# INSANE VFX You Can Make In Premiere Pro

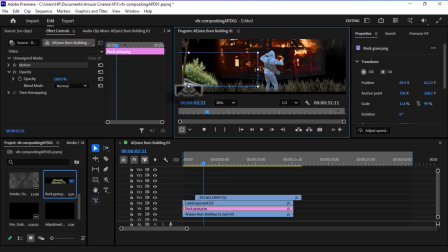4:21 At this point, the image looked a little bit overexposed, which could become a problem when matching the colors.
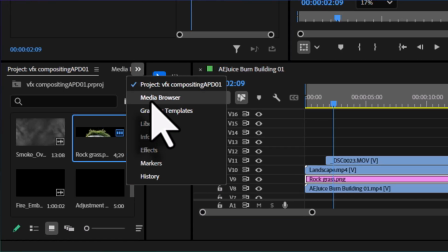4:27 So what I'm going to do here is to add a lumetri color,
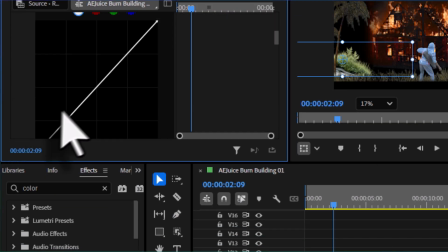4:32 head over to the curve section and bring down the exposure to better match the lighting of the environment. Then I switch to the red channel and introduce a bit of more red into the shadows.
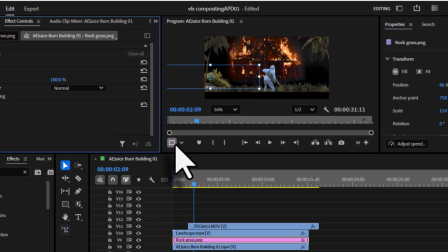4:42 With this little adjustment, I was able to create the illusion that the fire is casting light, especially around the edges of the grass.
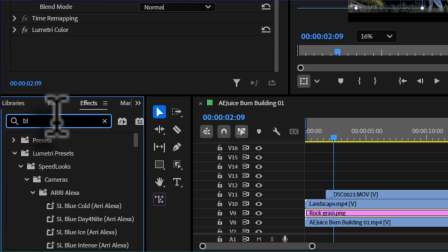4:48 To set the realism even more, I added a Gaussian blur.
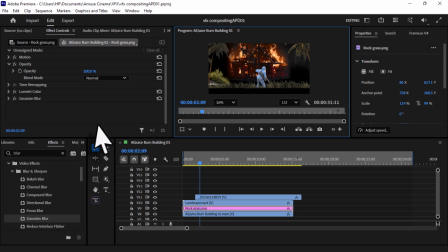4:51 Now this helps soften the layers so it blends naturally into the scene instead of looking like it was simply pasted on the top.
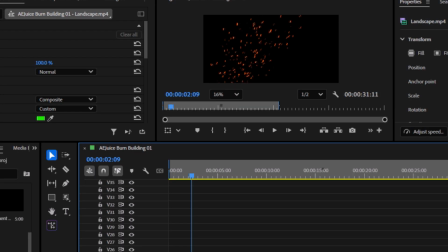4:59 Next, I head over to the media pool and added the fire ember. Now this serves as an extra layer to sell the realism of the burning wood,
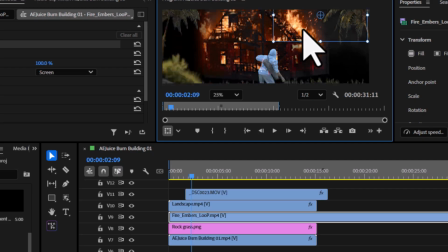5:06 while it also adds a bit of activity to the empty space on the right side of the frame. I
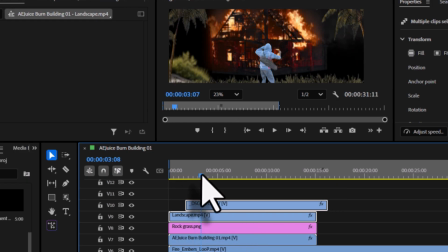5:12 then move the ember layer behind the tree so it feels natural integrated into the environment.
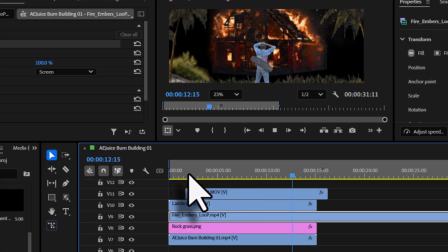5:17 Finally, I repositioned and resized it until it fits nicely. Next, I added the smoke effect.
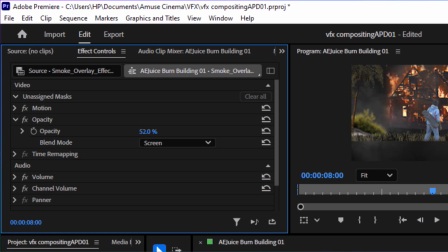5:25 I changed the blend mode to screen to make the black background transparent. The clip wasn't long enough, so I had to reduce the speed to increase its duration.
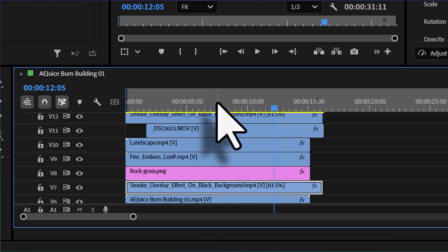5:34 Next, I duplicated the smoke layer and placed it behind the character.
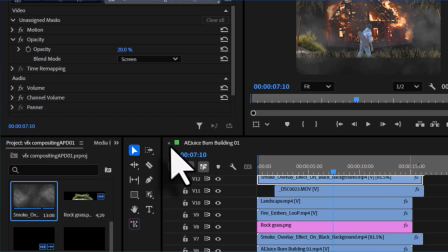5:37 For now, I'm just going to reduce the smoke opacity, and with this, I was able to fill in the atmosphere.
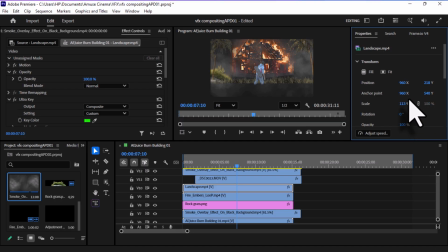5:43 So now I'm going to show you how I slowly started building that realistic lighting reflection that makes the entire workflow look more professional and cinematic.
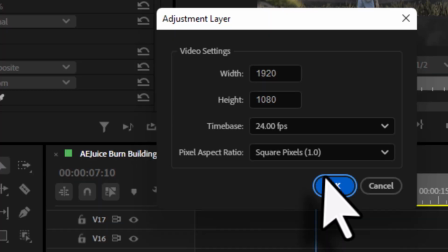5:51 The first thing I did was to add an adjustment layer and adjust its length to match the workspace area.
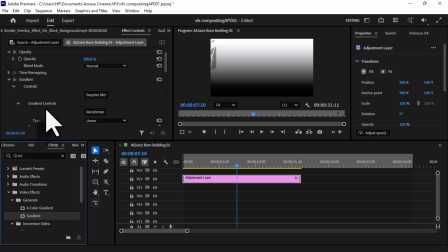5:57 Then I added the gradient effect. And while playing around with this, I started noticing some similarities with the relight effect in DaVinci Resolve,
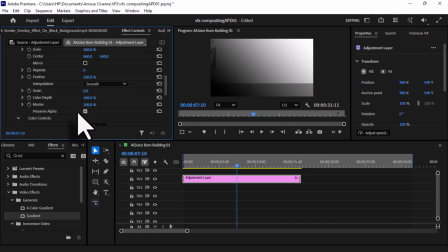6:06 and I thought to myself, I think I could actually make good use of this. Then I changed the tone color to that burning red.
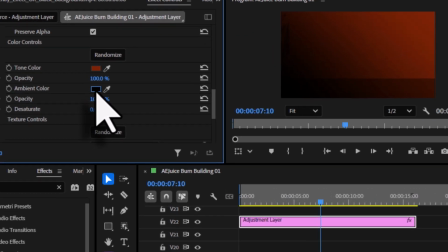6:12 I'm also going to leave the dark ambient color as it serves as the shadow, so we don't really need to change it.
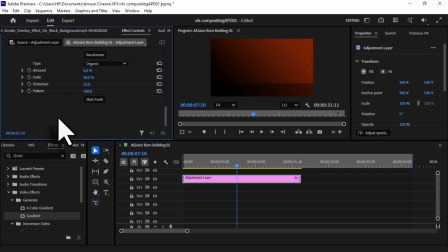6:18 After that, I tried something I usually do in Node video, and that's blending the gradient using overlay.
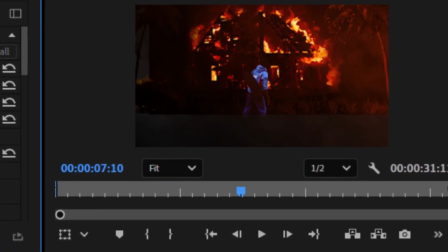6:24 And surprisingly, this gave me a result that I felt I could actually work with. Just think of it as kind of an old school way of creating a relight effect.
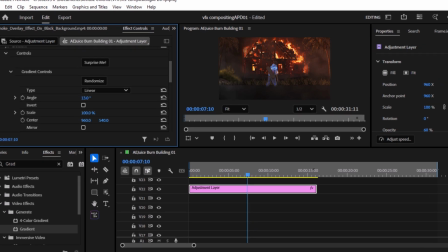6:31 And just like the relight effect, I started adjusting the light position and balancing the ambient color to create a more realistic
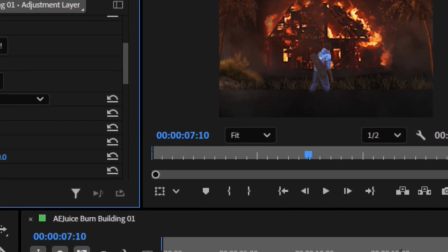6:37 scenario where anything that isn't directly lit by a fire falls below your visible threshold,
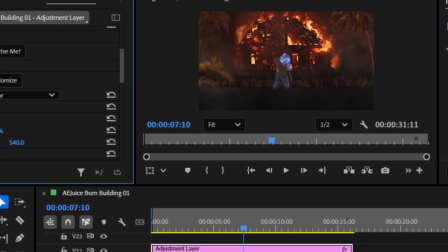6:42 making those areas appear darker. And in this case, that's the ground and the edges of the frame.
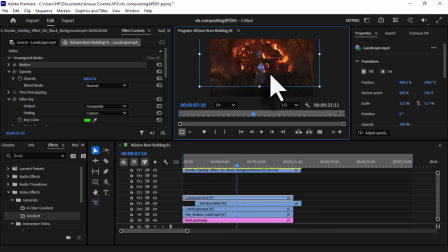6:51 So I'm going to duplicate the tree layer, readjust its position, and then mask out the trees, leaving only the grass.
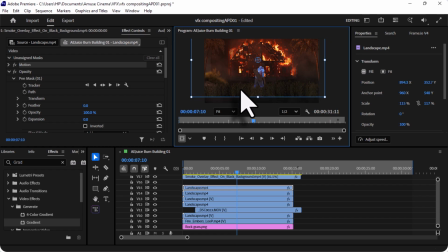7:00 And what I did next was actually very simple. I duplicated the layer several times to fill in the empty space with more grass.
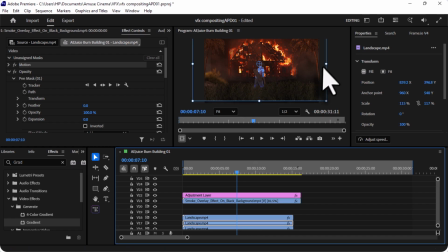7:06 I repeated this process over and over again until I finally saw the illusion of the ground that wasn't actually there. So just a quick tip, while doing this, you might want to slightly adjust the pattern of the grass each time,
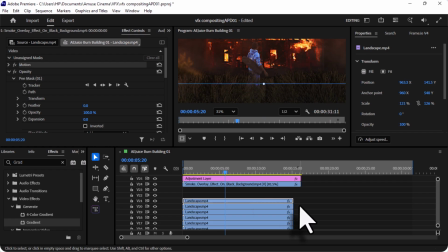7:24 otherwise it might look repetitive and obviously we don't want that. So for this part, it was quite a lot and almost a nightmare.
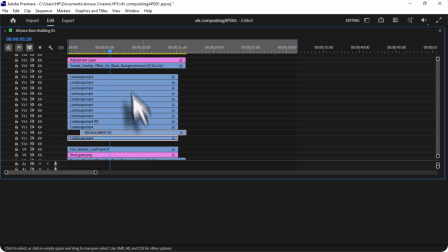7:31 I was actually struggling with the timeline because of the numbers of layers and I wasn't really getting enough flexibility while working.
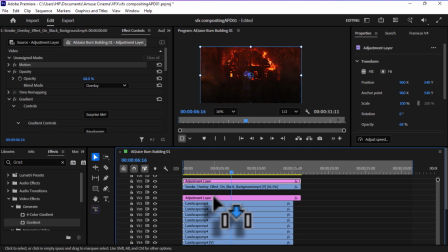7:37 So next I duplicated the adjustment layer and don't forget that's where we place the relight effect. Then I added a focus blur, reduced the opacity and adjusted the focus point of the relight to create some extra depth on the surface of the previous layer.
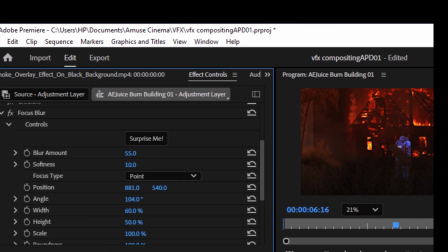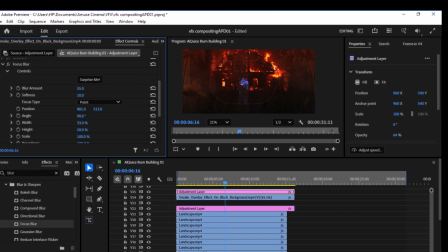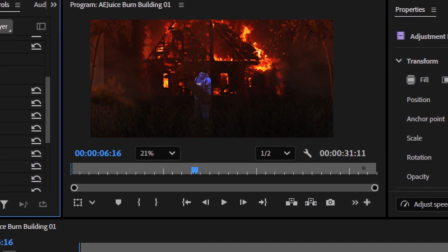8:02 And after tweaking the values for a while, I finally got a look I was happy with. So at this point, I couldn't help but notice something strange happening around the building.
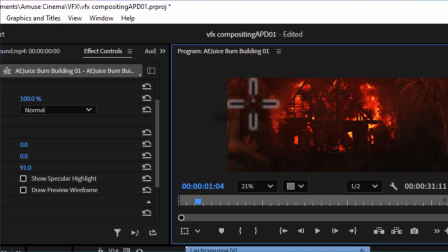8:10 So I'm just going to grab the mask tool and mask out the area. I fade out the edges and reposition the mask.
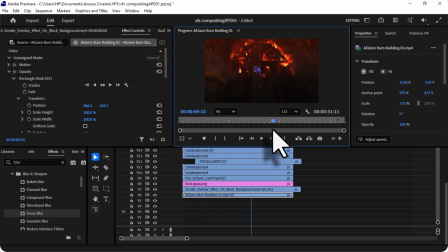8:20 And just like that, it's fixed. So I think this is already looking good compared to where we started, even though there are still few things we still need to do.